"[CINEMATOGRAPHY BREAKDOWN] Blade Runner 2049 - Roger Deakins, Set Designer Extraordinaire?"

Hello everyone, and welcome back to the channel. Today we're going to be taking a look at Roger Deakin's Blade Runner. Roger Deakins is considered to be one of the best cinematographers of all time, so I think it'd be important to try to analyze how he's lighting these frames and to see what we can learn. Once again, it's important to note that these images are post-grade, so there's a little bit of extrapolation as to whether or not they were exposed exactly this way on set by Roger Deakins,
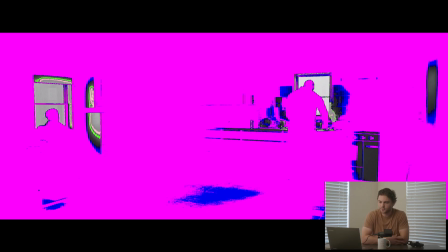23s
but there's still something we can take away from analyzing the images. All right, so the first thing I want to do with this image is throw on the false color, take a look at the general latitude, the range of values that we're dealing with, and just like most of the images we've looked at on this channel, we notice that most of the image is sitting about 5 stops below middle gray.
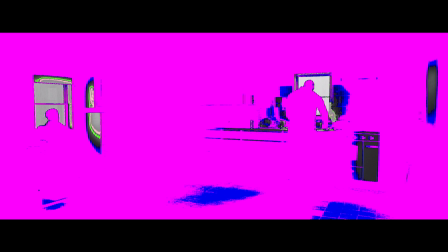43s
What we can say generally is that most of the image is sitting near 0 IRE, sitting near black. The brightest point of the image is the window to the right, lighting Dave Bautista.
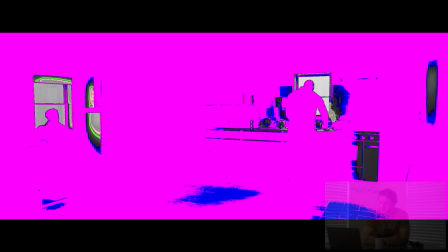56s
So it's anywhere between 3 to 4 stops above middle gray. So if we're looking at how Roger Deakins is getting the two characters here to pop,
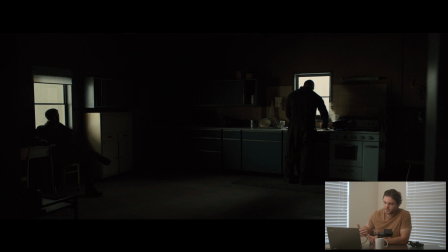64s
obviously they're just silhouetting them against the brightest points of the image. If your subject isn't going to be the brightest point, then it needs to be silhouetted by the brightest point.
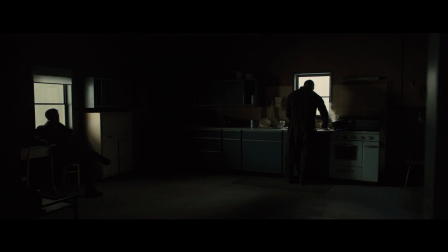74s
If you moved Ryan Gosling, the character on the left, if you moved him too far to the right or too far to the left, too far forward, you're gonna lose him completely. You're not gonna be able to see
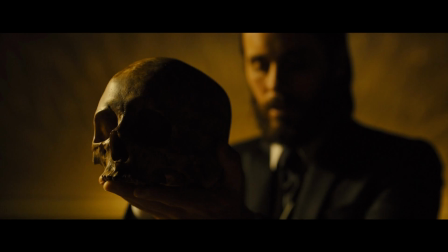85s
him. With this image here, I wanna highlight something that I think is really interesting and helps develop texture and layers in an image.
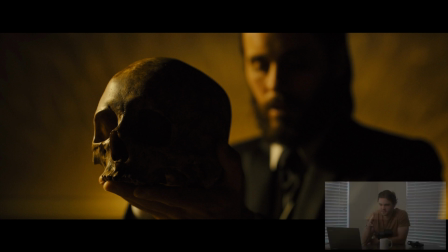92s
Starting at the left side of the frame,
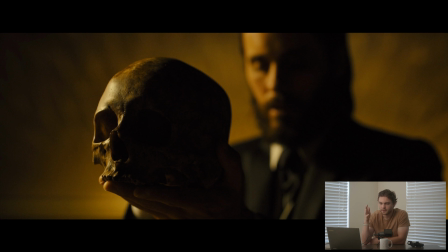94s
appears to be a strong vignette going from dark, very left of the frame, to slightly lighter, and then a strong highlight on the skull, back to mid-tone, back to pure black, and then just on the right side of the skull,
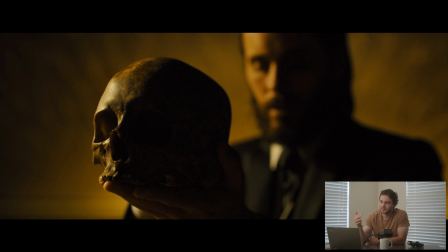112s
back to bright, and then onto Jared Leto's face, bright, mid-tone, dark, back over his right shoulder, highlight. It's just a constant evolution of bright to dark, bright to dark, bright to dark.
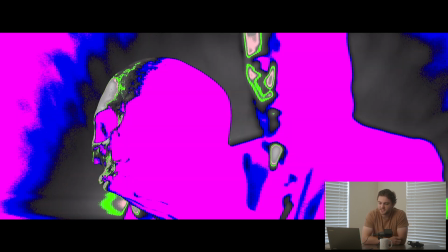129s
And then if we flick on false color, we see once again the same with all of these images. They're always pushed down to black. There's always the presence of black in the image with a
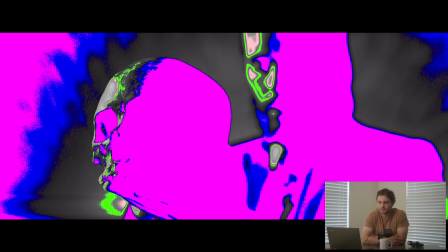143s
gradual transition up to middle gray or 1 stop above middle gray, potentially 2 stops above middle gray. But what's interesting is if you're looking at this in false color, going from purple to blue.
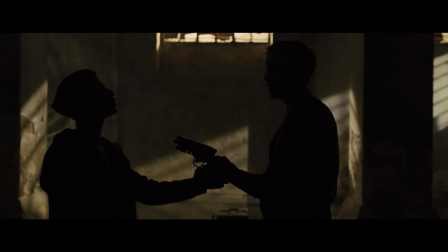155s
And then the same thing with this image, a lot of silhouetting being done here. If you don't want to make your subject the brightest part, you got to put a light on the background, something that's going to pull them out of the background, separate them so that the eyes still go to them.
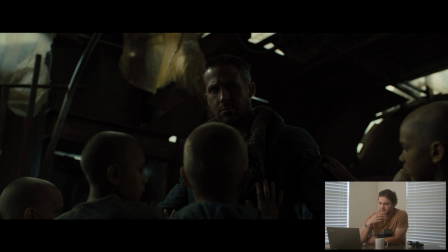169s
Same thing with this image. I want to talk about how the composition draws your eye to him.
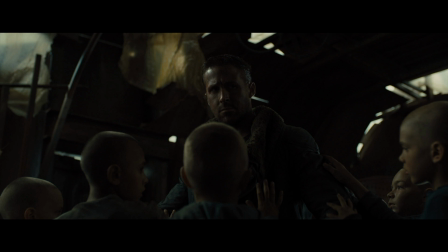174s
The strongest ping of light is on the left side of his head, frame left, the right side of his head, that glistening spot on his forehead.
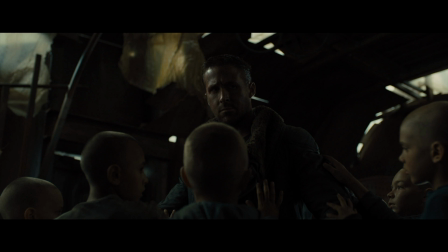187s
Compositionally, all the kids' heads are framed almost in the bottom of a pyramid up to him. So the eyes are drawn to him. All the hands are leading up to his head. And then in order to keep him from spilling into the background on his right side of his head, frame right,
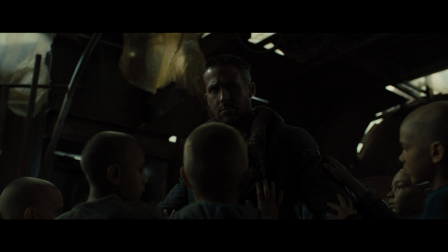206s
they have a nice hair light coming in from the back so that he doesn't fall into the pure black like the background is,
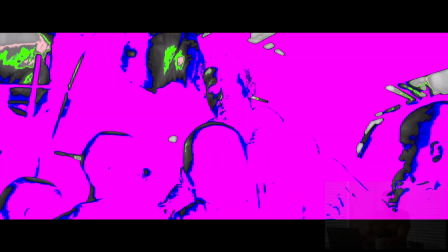213s
about 5 stops below middle gray, which we can see in the false color representation.
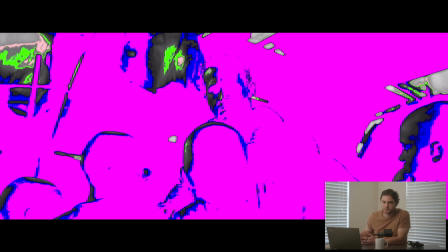218s
The overhead lights are sitting 1, 2, maybe 3 stops above middle gray,
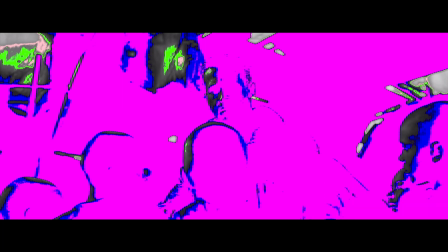224s
which if we look at that strong ping on his right side of the forehead, it is also sitting about 2 to 3 stops above middle gray.
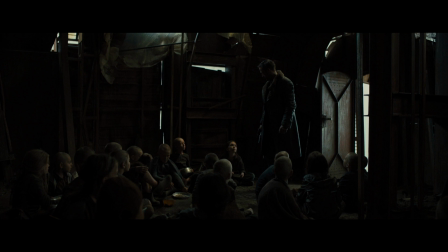233s
And then almost like the frames we were looking at from Beasts of No Nation, this frame is really interesting because of how dark the image is and how selective the light is hitting the subjects in the scene.